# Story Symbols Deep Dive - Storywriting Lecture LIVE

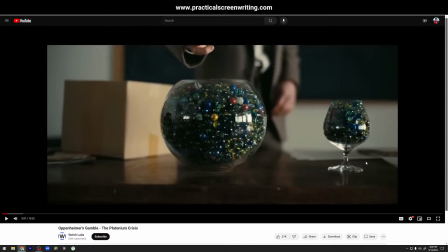41:56 We need to make enough radioactive material to fill these two, and we're going to show that by putting the marbles in. And we show our work is done. How? By showing full marbles, right?
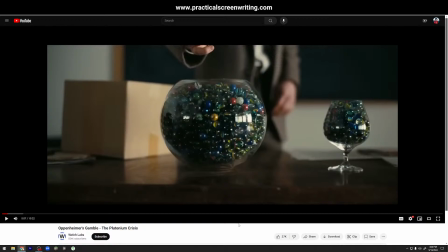42:13 Full thing of marbles here, full thing of marbles here. It's literally that simple. It is first grader simple. Okay? It is first grader simple.
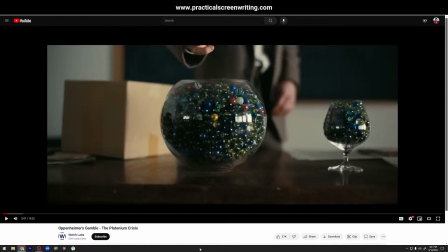42:28 This is super important because you have all these idiots walking around talking about how, oh, it's so filmmaking. Oh, wow. Great filmmaking is so complex. It's like, what is going on is so complex.
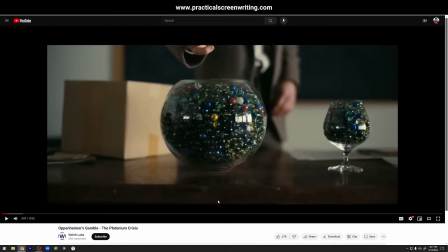42:43 No, it is not. It has to be extremely simple for any of it to make sense, right? We've got all these scenes surrounding the plot where characters are discussing different things, what we're going to do,
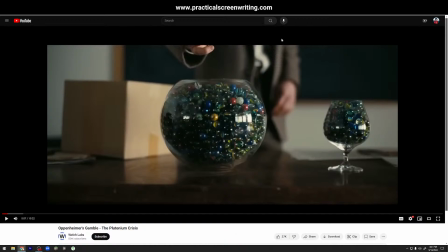42:57 scene choices here, character dynamics here, but we have to nail down what's actually going on in a super simple way, which is we need to make enough uranium or whatever to fill up our bowls, right?
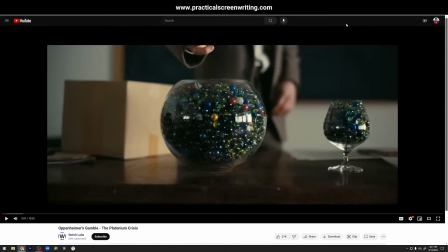43:12 So that we are literally creating a scene where we're diagramming that forth for the audience. Which is why most of the time when I am reading a screenplay from a writer and it's the first time,
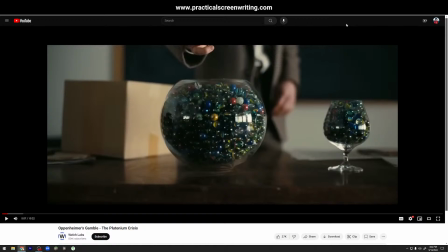43:26 right, I'm reading their first draft, or even if it's draft 5, but they just have written it themselves and they haven't really got any feedback on it, there's all this complicated stuff that just needs to be reduced into something so simple like
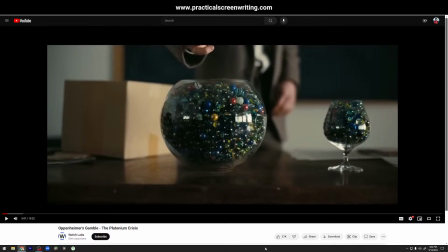43:40 a character putting a bowl and a glass on the table and saying, we need to make enough uranium until this stuff is full. Boom. It's just so simple. And now you're taking all these abstract, big idea, heady concepts like quantum physics and bomb making and uranium
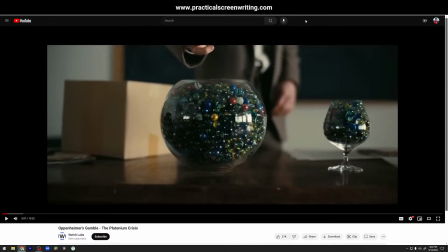43:58 development all the way into something that is so simple that it is literally a glass on a table and we're filling marbles. We're putting marbles in it, right? If you can't simplify to that level of clarity, you're never going to make a plot that is working.
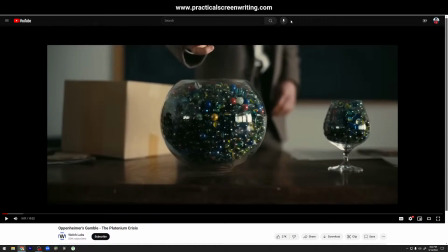44:15 And so people try to come into writing and they want to make everything complex. You add complexity through character dynamics on a plot that is simple and makes sense.
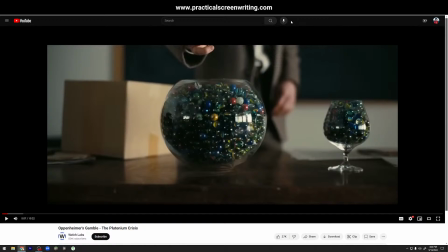44:29 Add complexity through more characters with more unique perspectives and points of view, not through creating a plot that is super complicated. Simple plot, complex characters. Not simple characters, complex plot, which is what most people try to do.
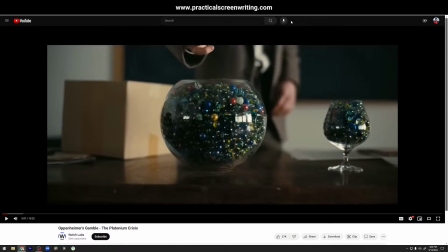44:49 They try to make an entire screenplay that only has 5 freaking characters in it, but it's the weirdest, most convoluted, useless plot of all time. It's like, why don't you do the exact opposite? Give me a fleshed out character web of 16 interesting characters,
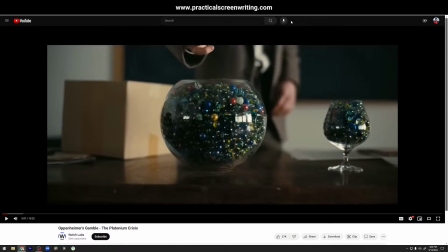45:03 all organized through their physical hierarchy and their emotional relationships and their points of view, and then place them in a simple plot, right? A simple actual structural movement that makes sense,
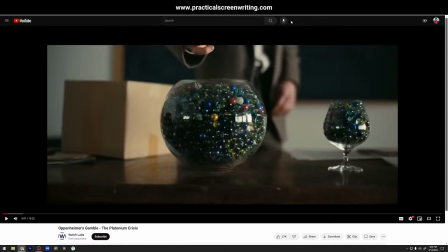45:17 so that we can therefore have complexity in the characters and their development and their viewpoints and their arguments and dialogue, and we don't have a plot that is so messy that the audience can't actually emotionally get involved,
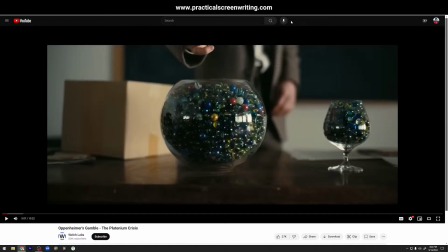45:33 because they're going to be emotionally involved in the characters and their journeys. They're not emotionally involved in a super overly complex plot. And so a lot of times when people are trying to make something that's super complex on the plot side, they end up with trying to make like a timey-wimey Nolan knockoff that has super flat characters,
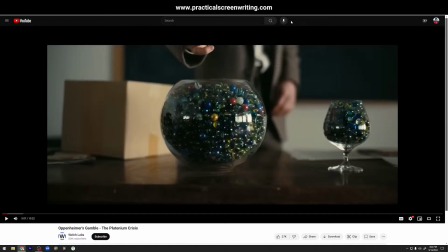45:52 whereas they need to be doing the opposite. If you're going to have, like, your plot can be more quote-unquote flat as a starting point, and it's your characters and their perspectives and their interesting dynamics that really add the layers of depth.